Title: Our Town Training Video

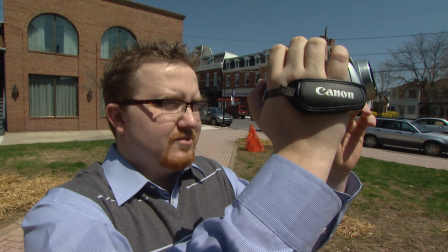[0:01]
Thanks for being a part of the Our Town project and for supporting your local public television station.
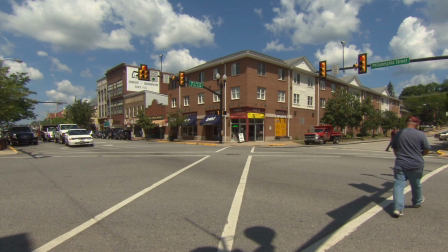[0:08]
As you get started, here are some basic tips that will not only impress your friends but are also guaranteed to make your town proud.
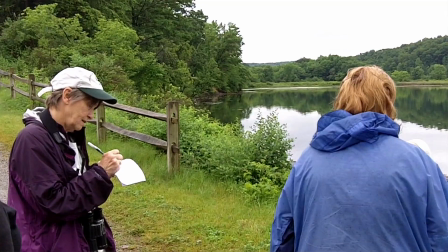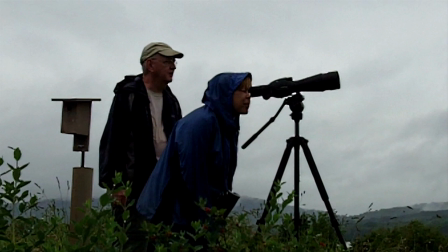[0:21] There's a Todd Birding Club that meets at the park. They meet every Tuesday morning.
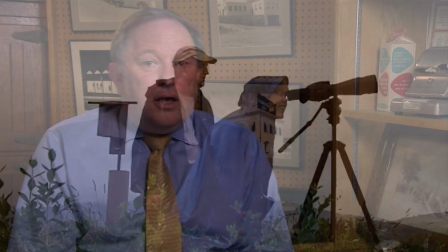[0:25]
Once you've selected your story topic, you'll need to think about how you want to tell it.
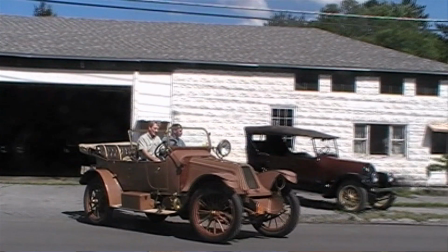[0:30] A unique business in Clearfield that I think half the people in town aren't aware of is the Vintage Motor Works, which is owned and operated by Mac Duffton at Clearfield here.
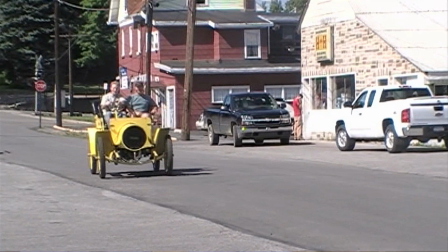[0:38]
We need a visual to represent anything you want to cover in your story. Think about what pictures and video you'll need to explain the topic.
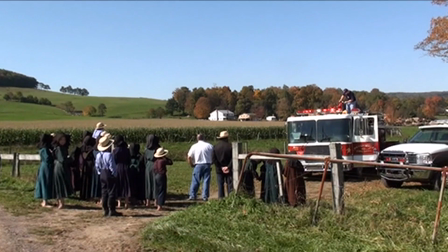[0:48]
And then think about what you're passionate about, or what you'd want the world to know about your hometown.
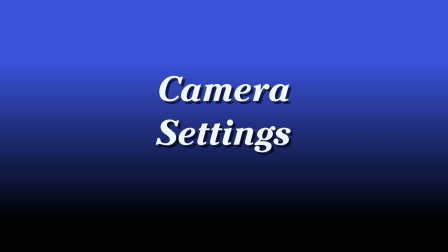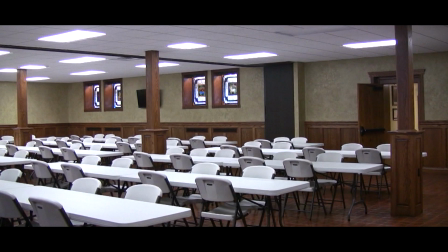[1:01]
First, make sure you have your camera set to widescreen, or 16x9, instead of full screen or 4x3.
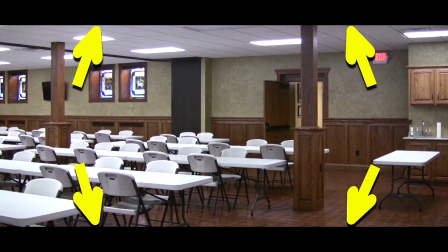[1:08]
Some cameras offer letterbox or pan and scan as another option, but please don't select these.
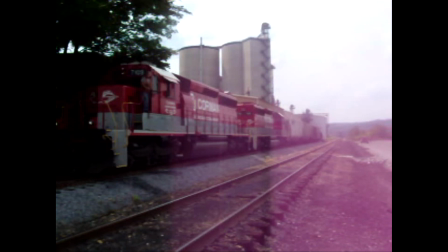[1:15]
If you have a high definition camera, that's great. Video shot on a cell phone is not really the best option.
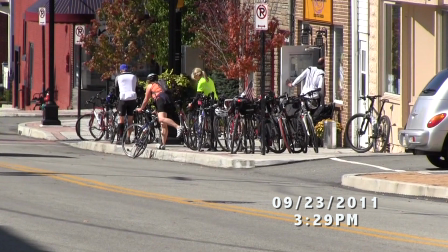[1:25]
Please remember to turn off the date and time display on your camera. We want this video to have a long shelf life for you and your town.
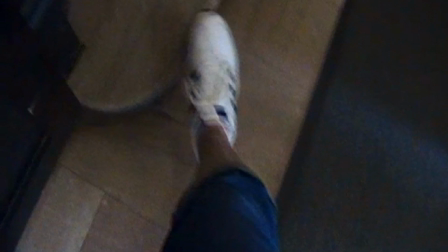[1:33]
As As for media formats, we can use just about anything. Just ask. If you have questions about your camera, let us know.
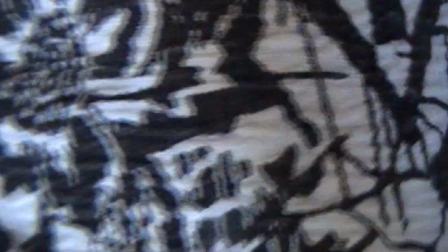[1:41] Neat. Another marble.
Be sure to double check that you are recording.
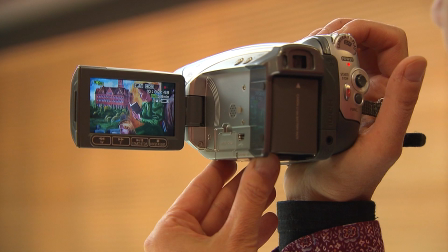[1:46]
When the red light is on, you're usually recording. In the case of a camera, red does not mean stop.
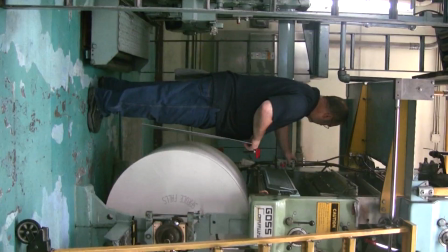[1:55]
Finally, video cameras, unlike your still cameras, do not shoot in portrait mode.
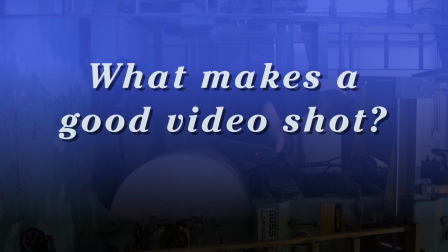[2:01]
So turning your camera on its side will not provide us with any usable video.
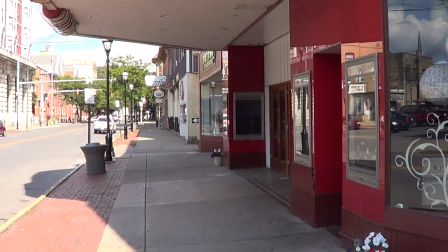[2:11]
Scope out a scene before recording it. Then think about which vantage points will provide the best views.
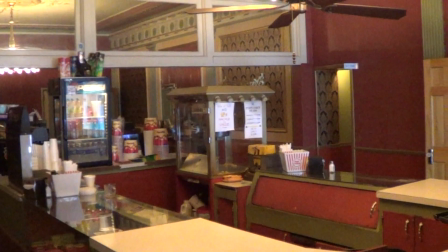[2:19]
The wider variety of shots we have to work with, the better. We're looking for shots from different angles.
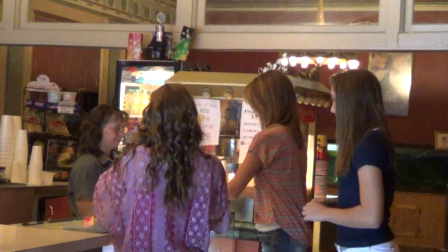[2:27]
close-up, wide shots, medium-wide, and so on.
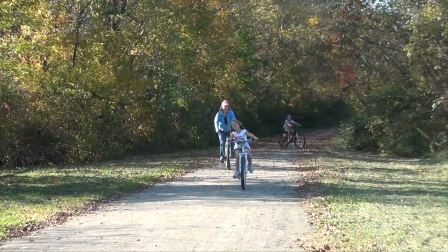[2:34]
A variety of video shots will really help illustrate your story.
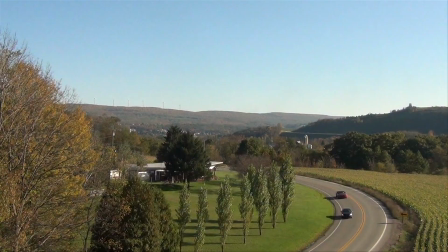[2:38]
Try to get at least 20 different shots of a variety of people, places, and happenings.
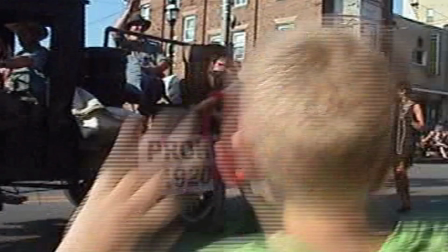[2:48]
People make the most important and interesting subjects, so try to capture them in action.
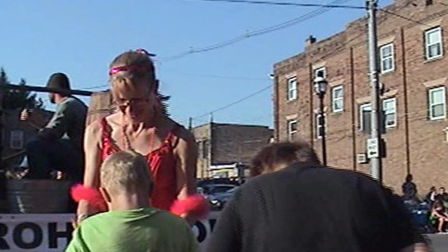[2:57]
Remember to hold each shot steady for at least 10 seconds or more.
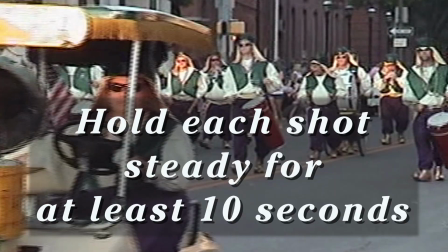[3:02]
And when you think it's been long enough, hold it for another 5 seconds.
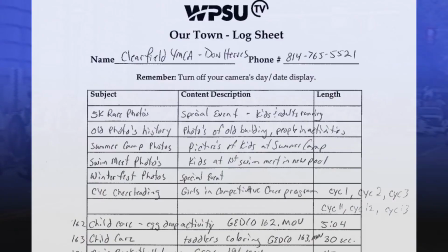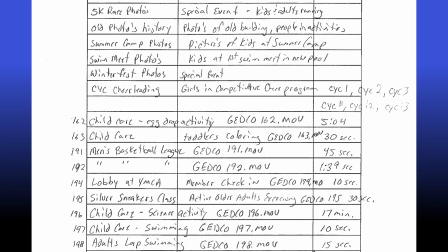[3:11]
Make sure you describe your video on your log sheet as you're shooting. This will help us identify your footage later.
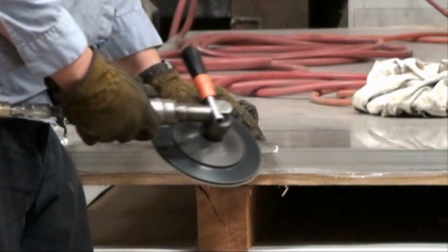[3:21]
Whenever possible, move closer to the subject rather than zooming in or panning.
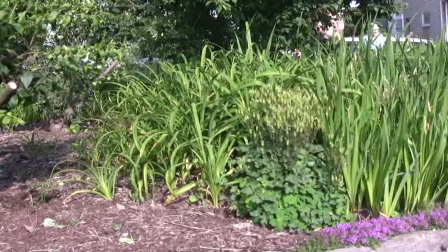[3:29] Today, we are preparing the bed.
Remember, sound is very important when capturing video.
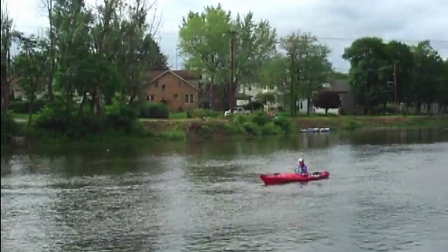[3:37]
Your camera microphone should be on and will want to hear the sound of what you're recording,
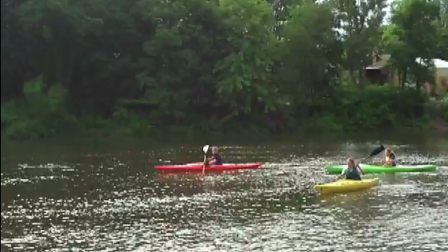[3:42]
not a conversation that you're having with somebody behind the camera.
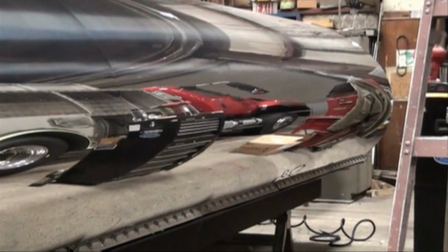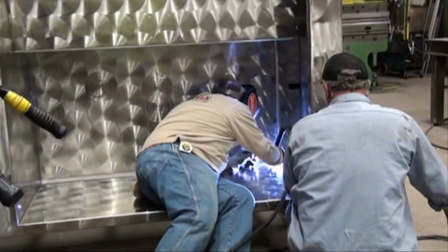[3:53]
We often get asked how much video we really need. The answer is, the more we have to work with, the more we can use to help tell the story.
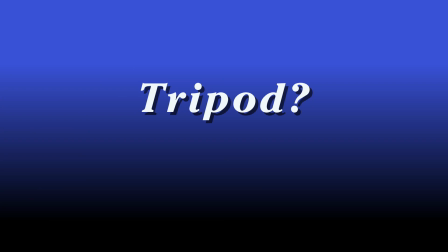[4:05]
A general guideline would be around 20 minutes of footage.